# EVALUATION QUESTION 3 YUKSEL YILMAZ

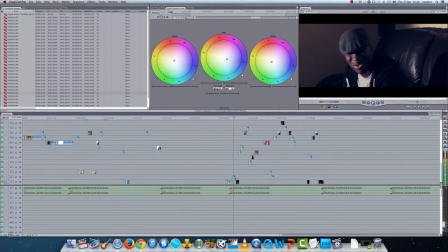And I used a different color grade for this specific area here, and I brought it down lower a bit more. Especially I played with the blacks a bit more here and brought it towards the blue section a bit more. And yeah, and it gives it a more purple color and a warmer effect than the outside shots here.
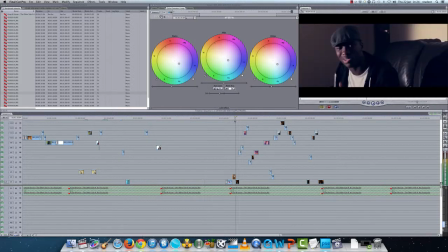I also used the widescreen effect.
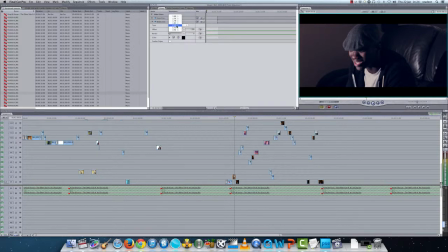As you can see here, I added in a widescreen effect, placed the type on 2.35 ratio to 1, and kept it at that, and played around with the offset every time it moved.
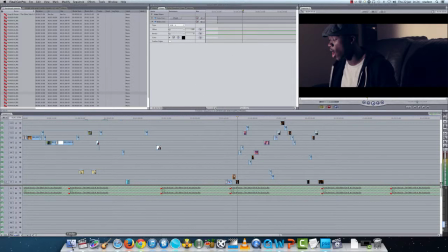I also made an animatic digital storyboard before we
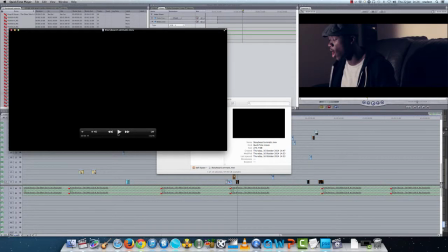even made the video itself, and I used the actual song that we used for the video, and I added some movement into it. So wrote it so moving left, panning right, to give it a better feel than just plain sitting there by itself.
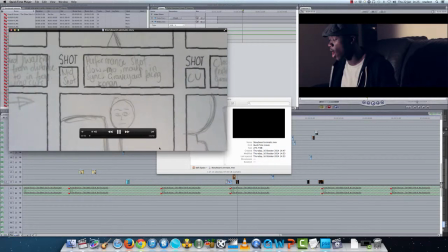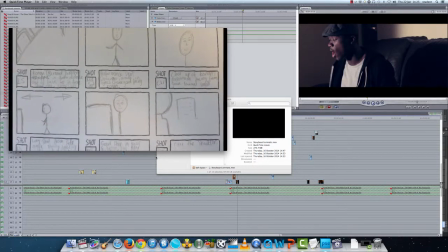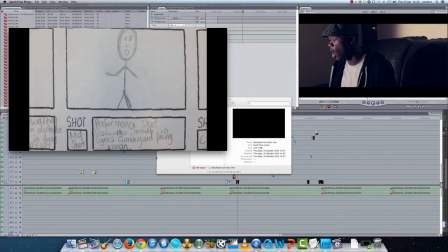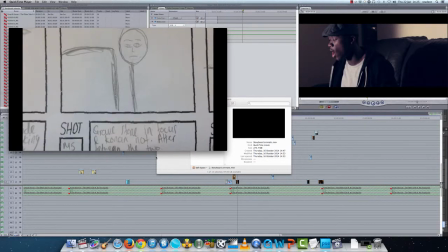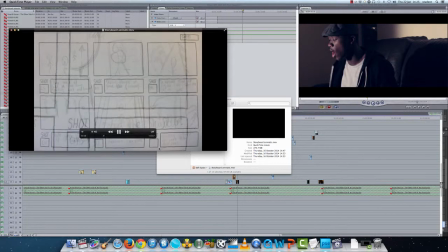And that is my third evaluation question.